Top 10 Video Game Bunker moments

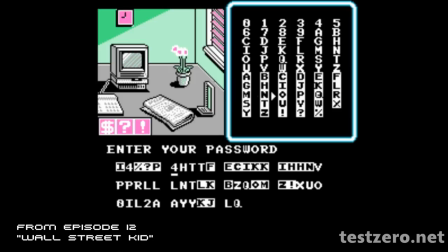(4:10) Look at the size of this fucking password! I never really had a problem with passwords, but look at this beast!
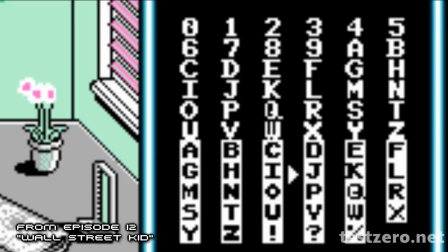(4:15) The entire alphabet, every number from 0 to 9, and 3 symbols, and if that wasn't enough,
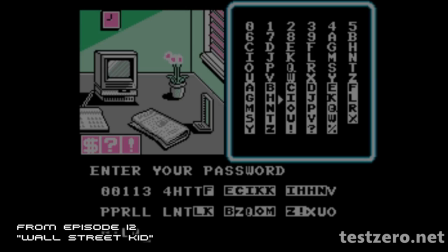(4:21) they added the entire alphabet again as black letters on a white background, for a grand total of 65 possible characters and 52 digits in the passwords.
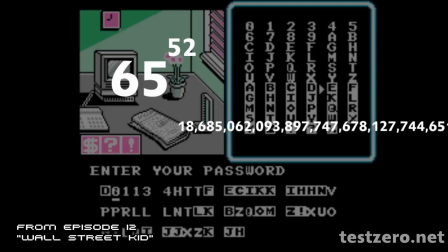(4:30) If you do the math, that's 65 to the power of 52, or 1.86 untrigintillion combinations!
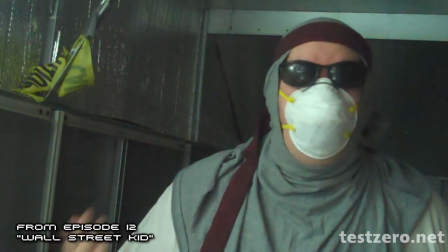(4:38) I don't even know if I'm pronouncing that correctly!
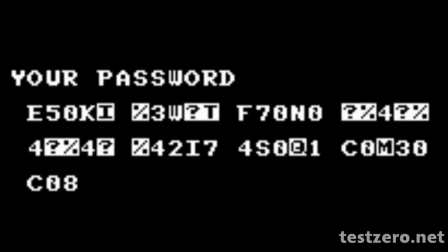(4:41)
With the possible exception of Golden Sun, this remains the most insane password I have ever seen in a video game,
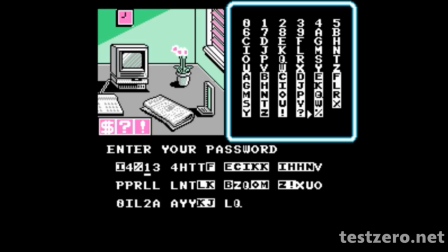(4:48)
and at least in that one you have the option of using a link cable. I don't have much to say about this, but I just love the delivery of the whole section,
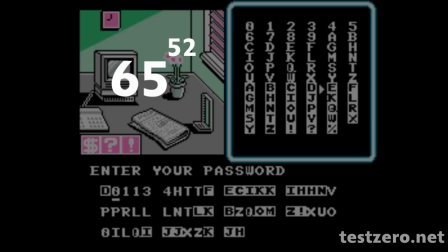(4:55)
just how bewildered and incredulous it seems. Of course, that was also the first time I learned the word untrigentillion,
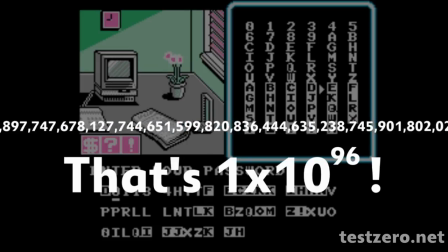(5:01)
so I always like being able to expand my vocabulary.
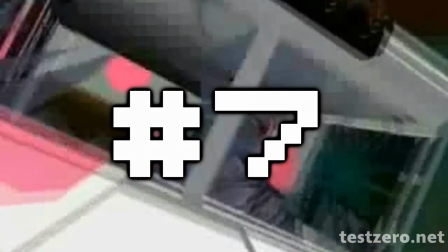(5:07)
Number 7.
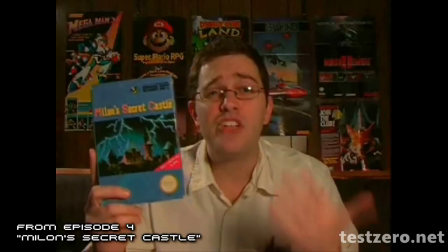(5:11) The whole game is based on secrets, but there's a difference between secret and just fucking impossible!
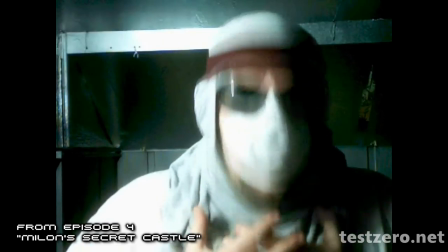(5:19) Impossible? My mother can beat this game!
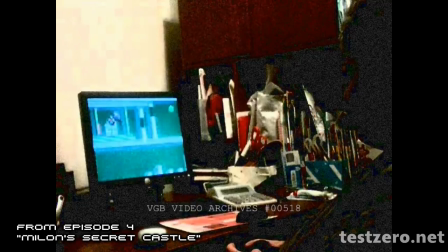(5:22) In fact, it's one of the only NES games she still plays 20 years after its original release, as seen in this archival footage.
Yep, that's my mother, and yep, she can beat Mylon's Secret Castle. These days, she mostly plays Facebook stuff,
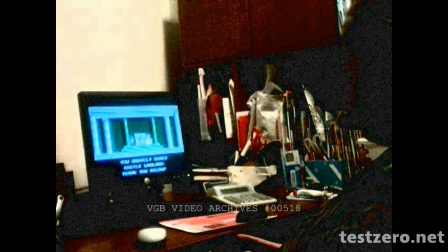(5:36)
but someone once commented that they thought I was joking when I claimed my mother can beat the game, and then laughed out loud when I actually showed it.
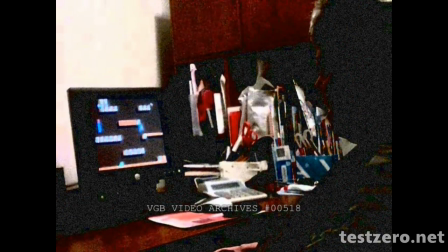(5:43)
And that's exactly what I was going for with the joke, so I'm so happy it landed as well as it did.
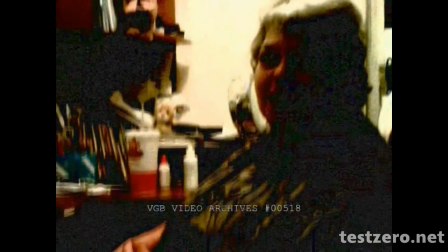(5:47)
I had this idea that Zero's mother would sort of be a recurring character cutting in through old archival footage,
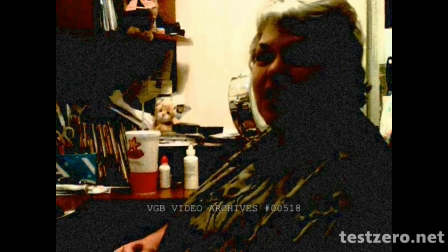(5:53)
and he would have an extensive amount of video clips he can use, and this was just the first really big use of that.
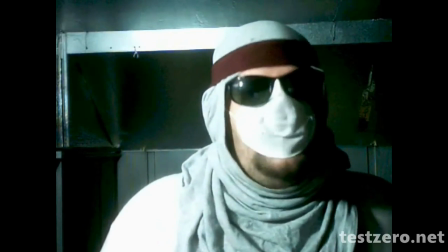(5:58)
It's also a bit of a look into the overall lore,
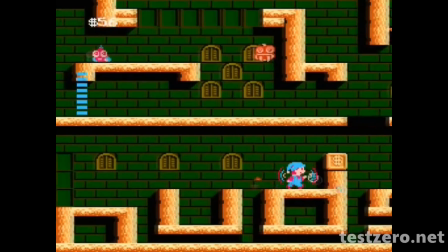(6:01)
the idea that Zero was around before the console wars and could sort of use old footage to remind himself and others what things were like before the Cataclysm.
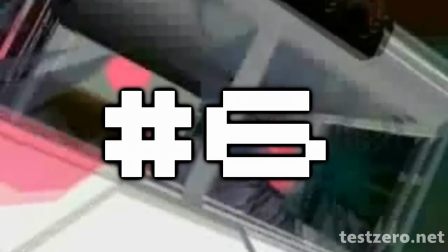(6:12)
Number 6.
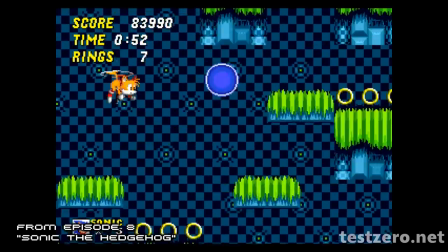(6:15) He can even travel through walls, he's a fucking poltergeist! Hey Zero, what's going on?
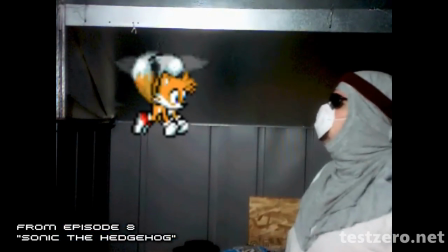(6:20) What are you doing? The hell are you doing here? And why do you have a British accent? Mobius is right underneath England, didn't you know?
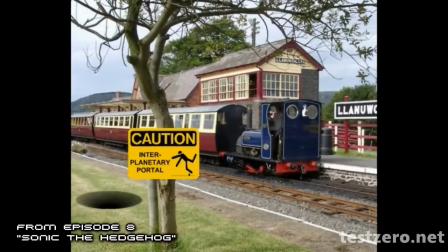(6:25) Well, how come nobody's found it? I don't know, the entrance is in Wales. Oh, okay. Although, you know, I was born under Norfolk.
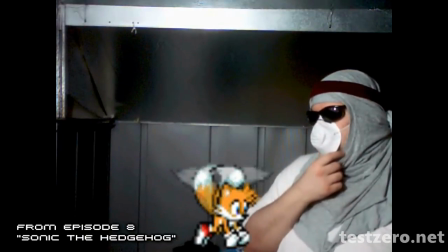(6:30) I guess that explained the two tails. Ooh, hey, what are you doing? Am I on it?
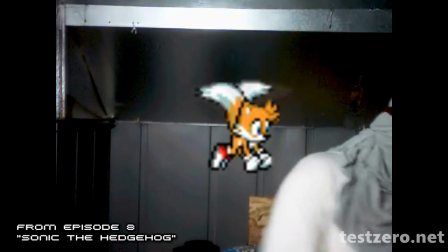(6:35) No, hey, no, can out, I say hi to all my friends? Honey! Hey, listen!
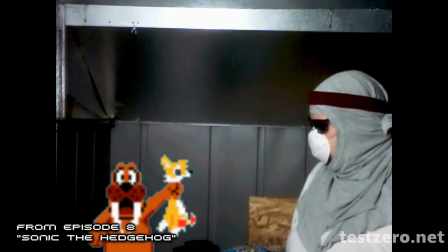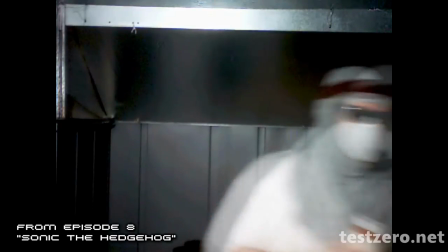Tails invading the bunker. I'm really kind of surprised this one is so low on the list.
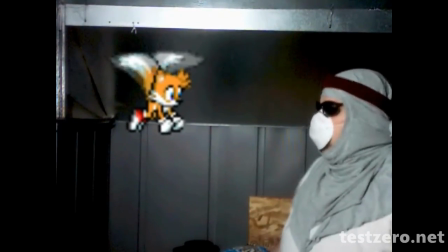(6:55)
There are so many quick jokes in such a small period of time, and there's a lot of little touches that I love.
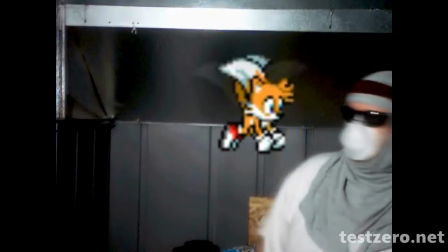(7:00)
My favorite is probably the white box that appears around Tails when he gets shot.
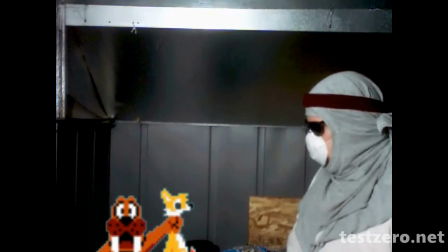(7:04)
It's a reference to exactly how light guns worked in Duck Hunt, and of course Commander Odo picking him up afterward, which continues to be my channel avatar to this day.
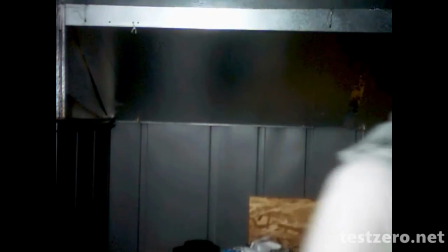(7:12)
Throwing the pills away at the end is sort of a cliche, but I felt like it made sense in context, since we've never really seen anything quite this crazy in the show before.
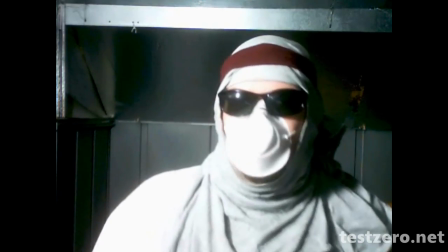(7:20)
I've always been toying with the concept that Zero is slowly going insane after being cooped up in the bunker with nobody to talk to, so the idea of funny hallucinations just stuck out to me.
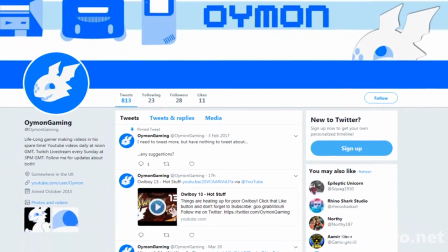(7:29)
Tails is voiced by my friend Oi, who has been a recurring feature of this channel, which led to the whole lampshading of why he has a British accent.
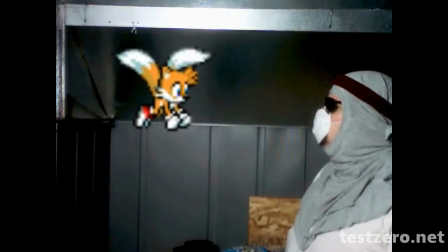(7:35) Mobius is right underneath England, didn't you know? Well, how come nobody's found it?
He basically co-wrote Tails' lines, so that part about Wales and Norfolk were pretty much all him.
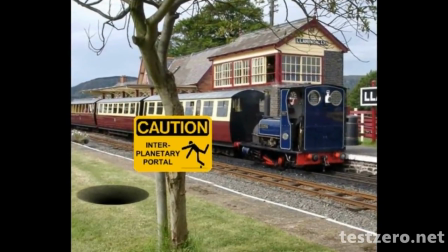(7:43)
The joke, of course, being that people care so little about Wales, they could literally have an interdimensional portal in their country and nobody would notice.
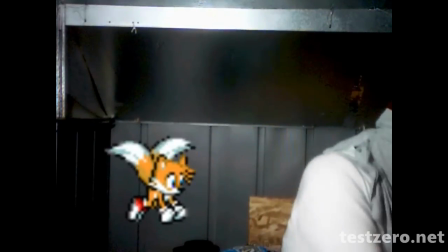(7:50)
And Norfolk is sort of the Alabama of England, so having a deformed inbred fox with two tails just makes sense.
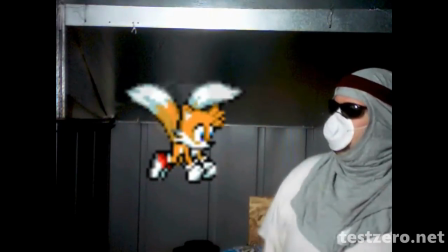(7:56)
He even threw in some references to the Sonic animated series and Ocarina of Time.
Hey, honey! Hey, listen!
If this is your first time realizing these jokes, that's probably why it's so low on the list.
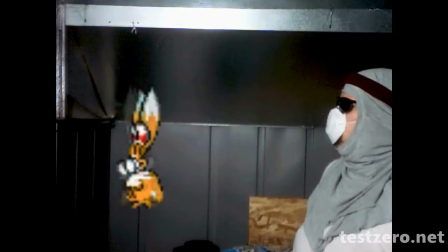(8:09)
I feel like I could have delivered the lines better, but hey, I'd never done an effect like that before.
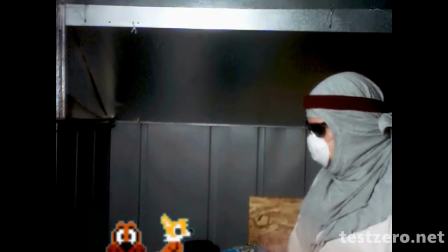(8:14)
It was a learning experience.